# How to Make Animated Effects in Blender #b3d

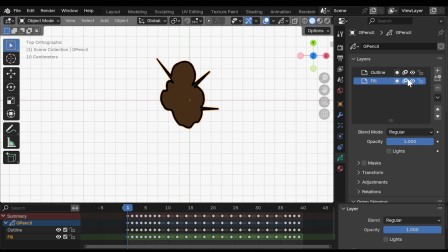(8:12)
Another phase of the process for me was to create an extra layer above the outline, call it outline details,
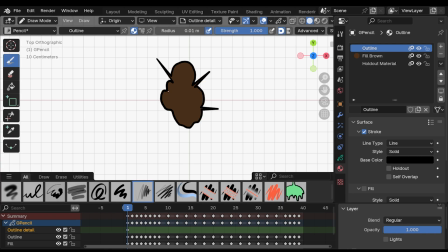(8:19)
and using the outline material, just start drawing in a bit of extra definition to the cloud.
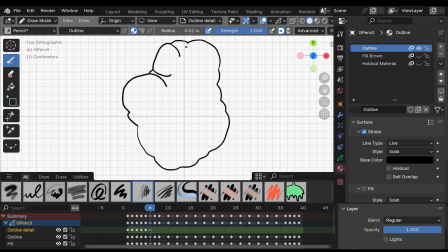(8:25)
This will then help you a lot in the shading part of the process. Next up, the burning part.
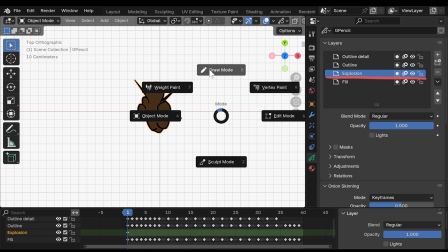(8:32)
So I put a new layer above the fill layer and created a new material with yellow fill color.
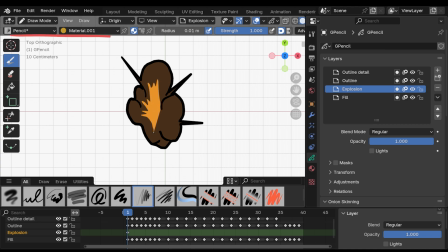(8:41)
And when you use the pencil tool with the fill material activated, you can just fill in areas like this.
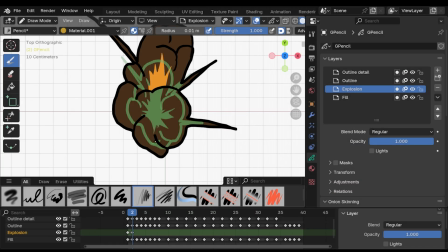(8:48)
Which I did for a first few frames of the explosion, adding this sort of fiery highlight in the middle of the cloud.
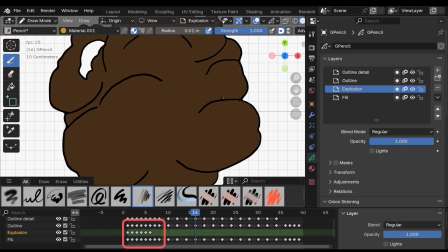(8:56)
Again, for this first phase of the explosion, I added keyframe on each frame and just created this little flash. So we have the outline, the fill, and a little bit of explosion inside.
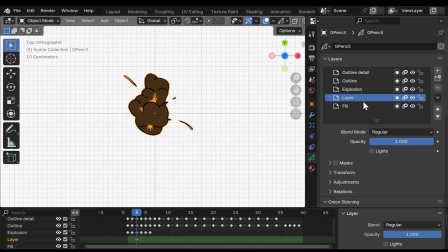(9:10)
And now the next phase is to add the highlights,
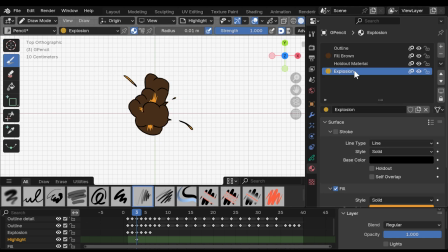(9:14)
which is something that usually takes the longest, but it adds to the needed plasticity to everything. So I started with adding a new fill material, which I made a brighter shade of brown that we used for the actual fill,
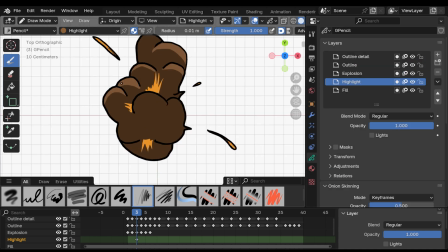(9:29)
and I started tracing the tops of the shapes indicated by the outline.
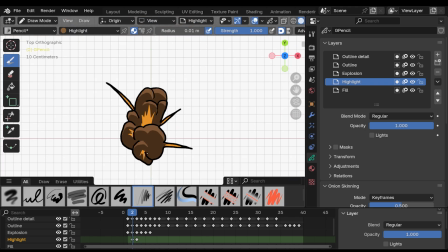(9:34)
That's why I said that the added details would help us in this process.
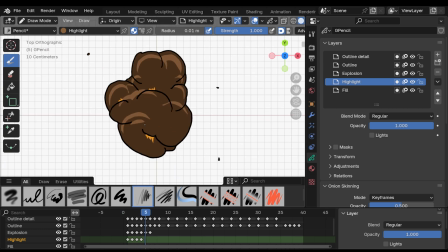(9:39)
Of course, at this point you have to decide where is your light coming from. So I made it neutral to come from the top.
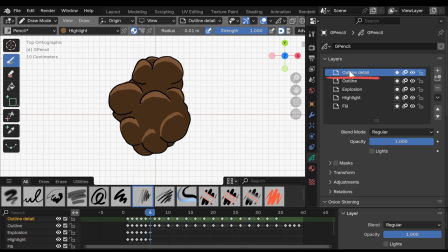(9:46)
Sometimes I switched back to the outline layer and the outline material up here and inspired by this highlight layer, I finished up some lines here.
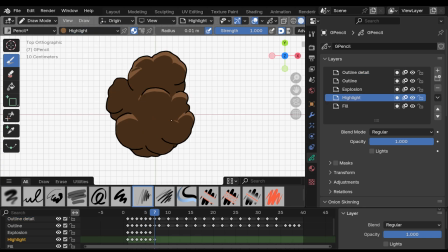(9:56)
And then it's just about, again, repeating the process, going around, and wherever you feel like adding this sort of highlight is needed, just draw it in.
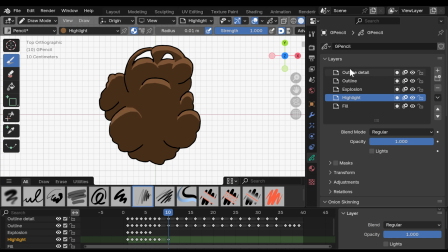(10:07)
Yep, it's time consuming, but play some nice music or some podcast, and at least for me, it actually becomes quite relaxing.
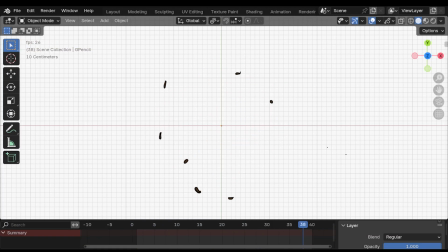(10:17)
With that done, the final layer becomes this darkening layer at the bottom parts of the cloud.
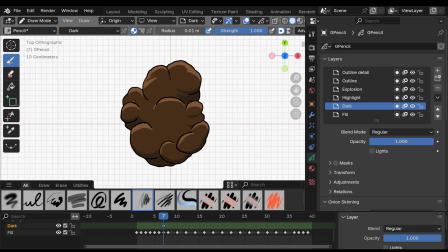(10:26)
It's placed right above the fill layer, it uses slightly darker brown color, and the process is the same as with the highlights. Wherever you feel like the cloud should be darker due to the bulging shape of the various parts of it, you just paint it darker.
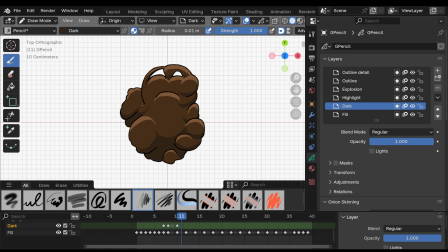(10:43)
And this is where basic training of drawing and painting really helps.
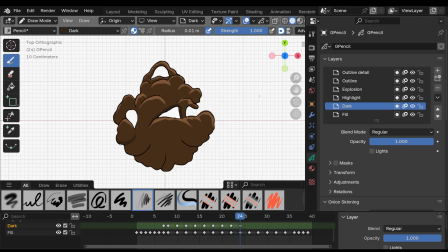(10:47)
Adding plasticity to your drawings is usually done by these highlighted and darkened areas. Again, I'm not a master at this, but it's fun.
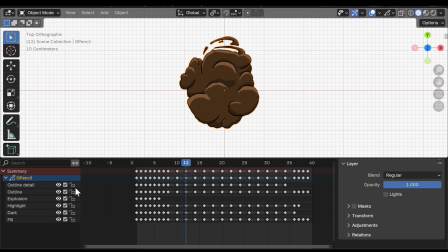(10:57)
Finally, with this result, I actually like to turn off the outlines to leave just the shapes and the colors of the fire.
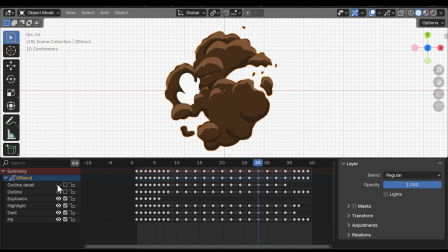(11:05)
And that's it for my workflow when it comes to animating this sort of 2D explosion.
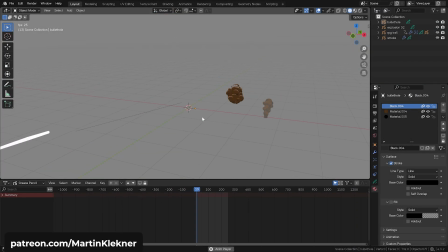(11:10)
And on my Patreon, you can actually download these animated grease pencil sequences with some smoke, more explosions, some ricochet and other stuff. And don't forget, my new course is coming out soon, so if you don't want to miss it, join our waiting list.
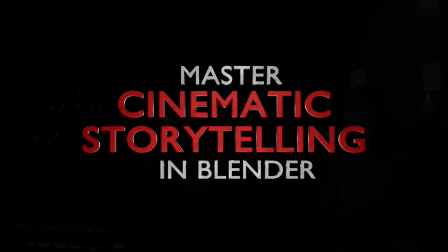(11:28)
The link is in the description below. Until next time, stay creative, my friends. Martin out.